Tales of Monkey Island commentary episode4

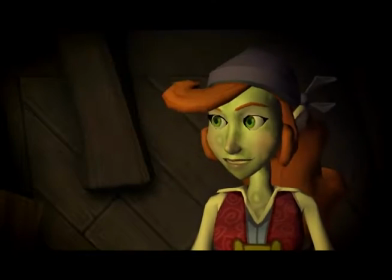12:23 It's all filtered through the pox.
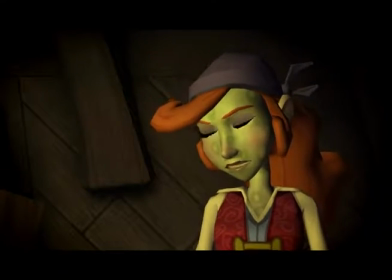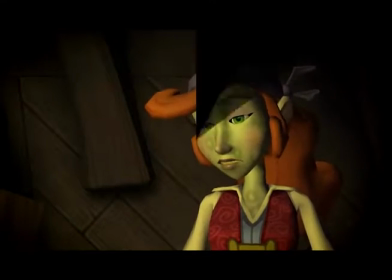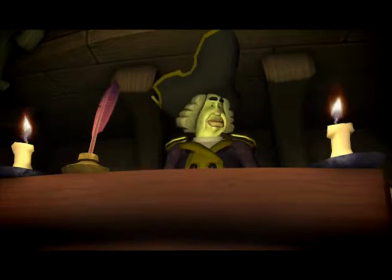12:38 Ah, the leftist seat-up joke. It's evergreen. How often do we use that?
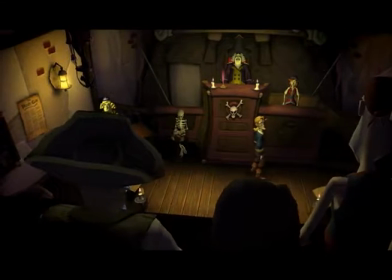12:47 It's really fundamentally at the disparity between the sexes, right there.
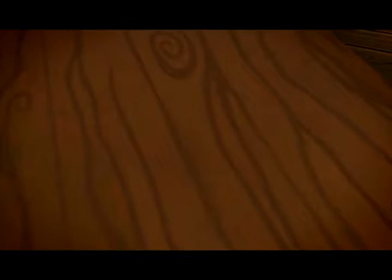12:52 Yeah, that is the wall between us all.
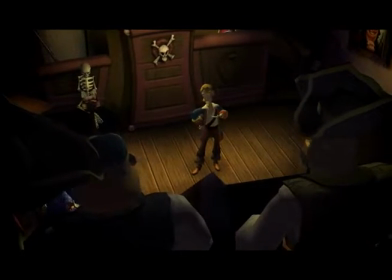12:56 And now comes what we call a huge chunk of cheese dialogue,
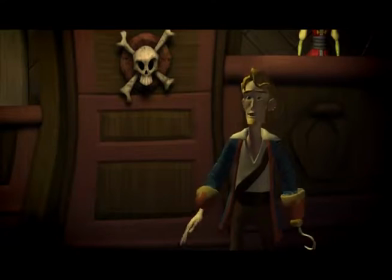13:01 which, thank God we had Dennis come in to make this
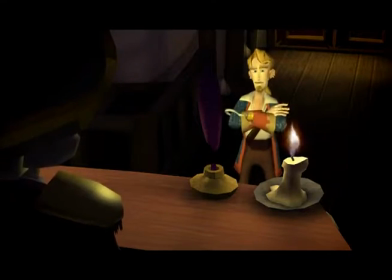13:08 scene actually much better than it had any right being, because it's really just a bunch of guys talking.
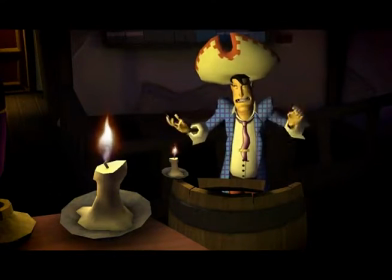13:16 That's true. It's actually the longest cut scene in the entire season.
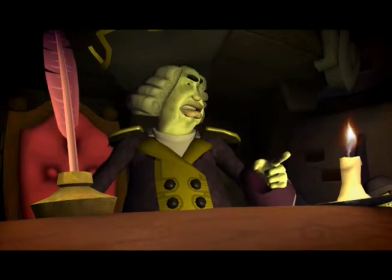13:22 Yeah. I had to sit next to Dennis while I did all this, and it wasn't fun for anyone.
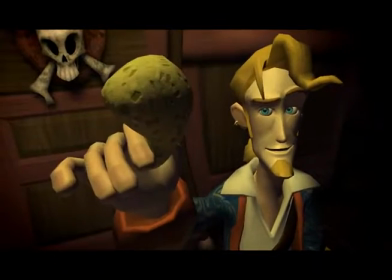13:28 How do we make this look interesting? There's a lot of camera cuts, a lot of awesome acting.
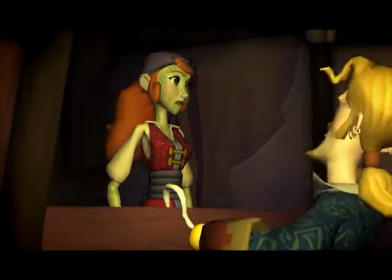13:38 Unfortunately, the voice goes in pretty early, and the animations and the camera work and stuff like that go in pretty late,
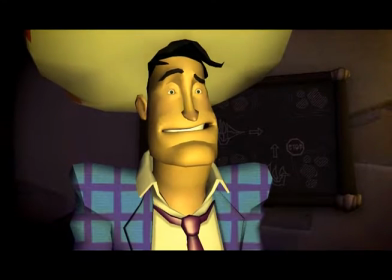13:45 so there was a long period of time where if you were playing the game, you saw the scene, and it was just static, static, static.
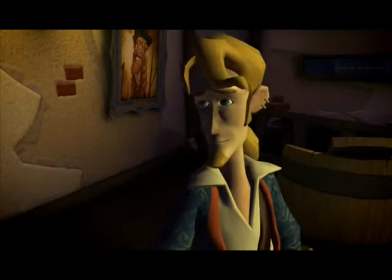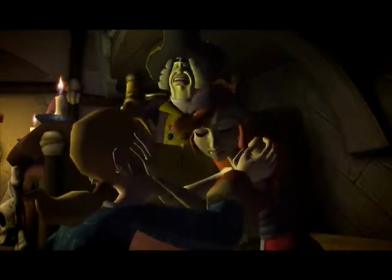13:57 It's like a third over It's the turn from the End of the second act to the beginning Or the end of the first act to the beginning
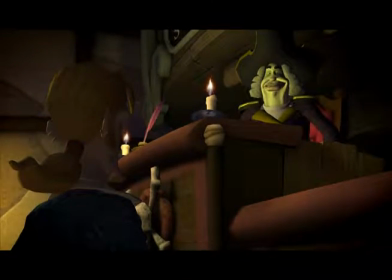14:04 Of the second act And it's just like Big long cutscene at the end of it And then a big long cutscene at the beginning of the
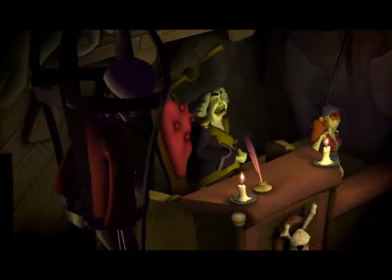14:12 next one Yeah this wasn't even the worst part We're not even to the worst part yet This is actually the cool one
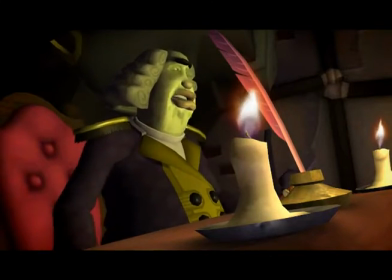14:19 Well and the thing is I think this might have been Demis' only cutscene in Monkey that he's ever done,
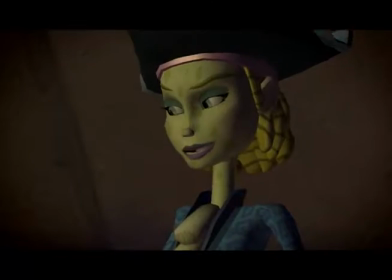14:24 or at least his first. So he was working completely blind in a new project, and I think he did a pretty damn good job.
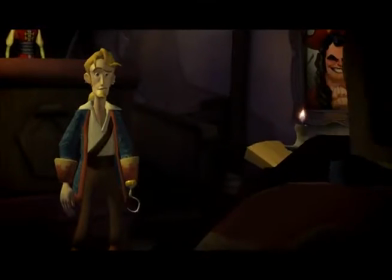14:31 My name is LeChuck, and I can tell you exactly what Guybrush did.
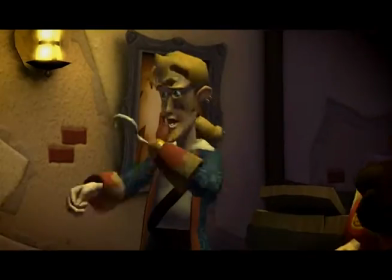14:35 It was one of these things, early on we knew this had to be the ultimate hero term for LeChuck.
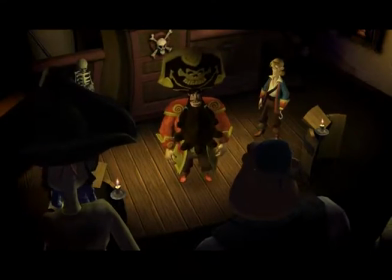14:43 In order for anything that's to come to work,
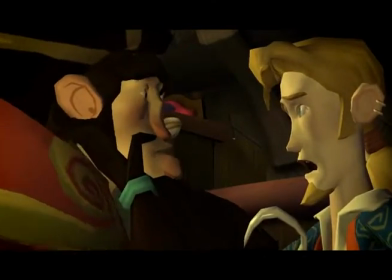14:47 LeChuck had to be believable right at that moment as the guy who's saving Guybrush.
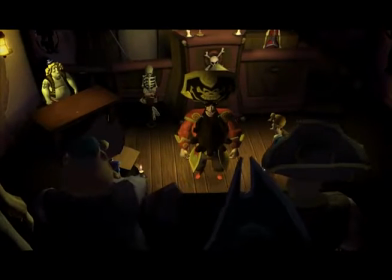14:57 It's a good testament to the cutscene and the acting head. It actually kind of works.
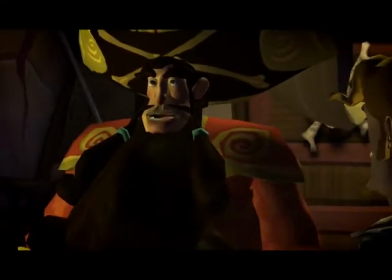15:02 People believe it. Basically what we were imagining was that you as the player would be right
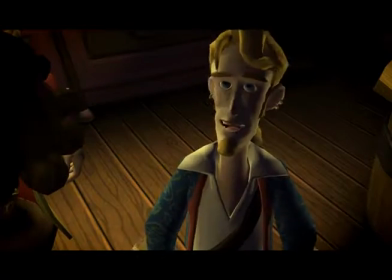15:08 along with Guybrush in not really believing that LeChuck had turned good for a long,
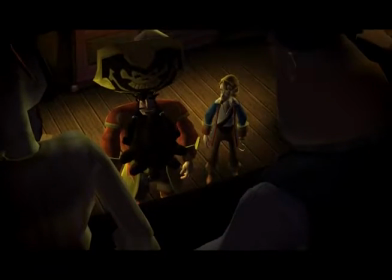15:13 long time and that this would be the spot where you would question yourself and really think, well, Geez, maybe he really is a good guy.
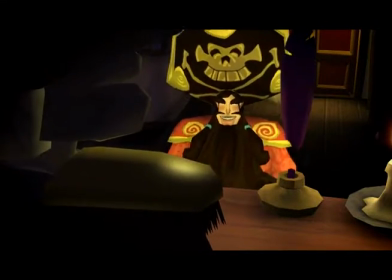15:19 Just save me.
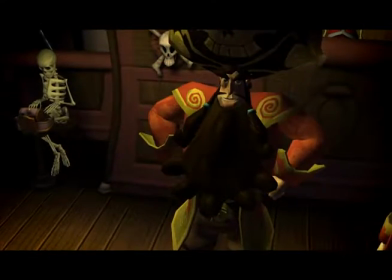15:24 But wait, there's a whole lot more.
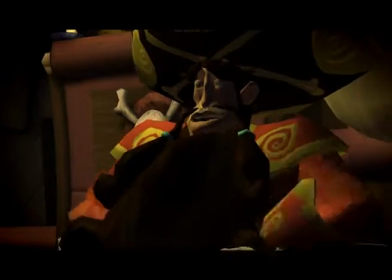15:34 Should we start pointing the finger at the voodoo lady? Yes.
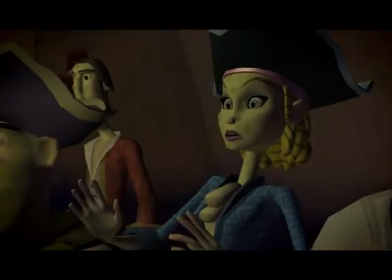15:39 This journal, which we're not going to show you, but which actually has lots of pages of the voodoo lady explaining her plot.
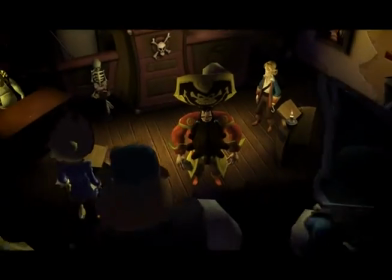15:44 Trust us, it's in there.
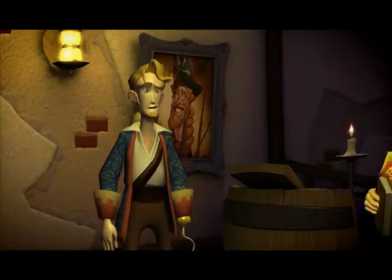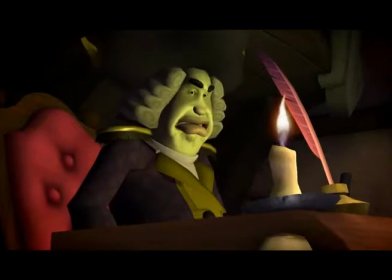15:56 Quick, read it, read it I really love his pronunciation of Voodoo lady
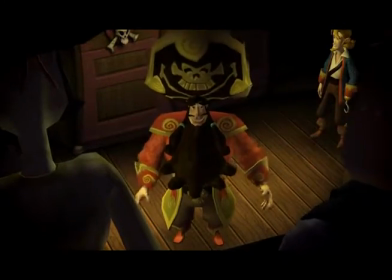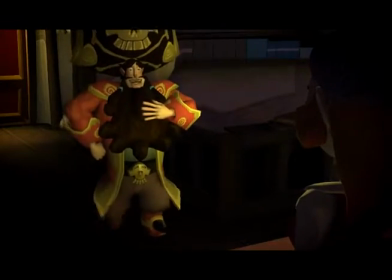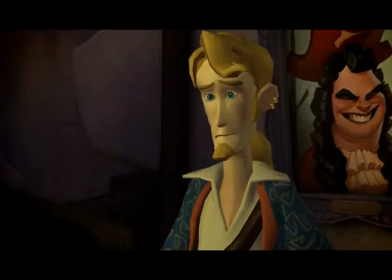16:11 I remember Dennis going through a few different revisions Of how Elaine reacts to that line about how into it she is or how she blows him off.
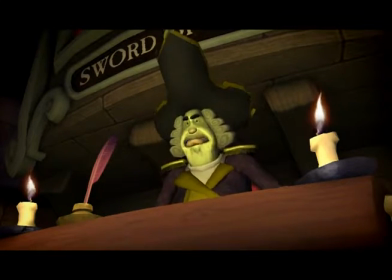16:24 I've always been amused how when LeChuck changed from demon to human, his hat and belt buckle.
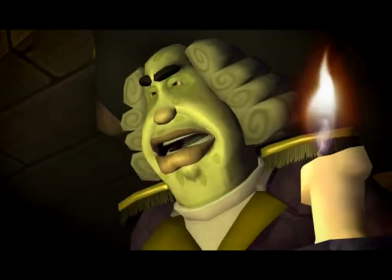16:30 James, yeah.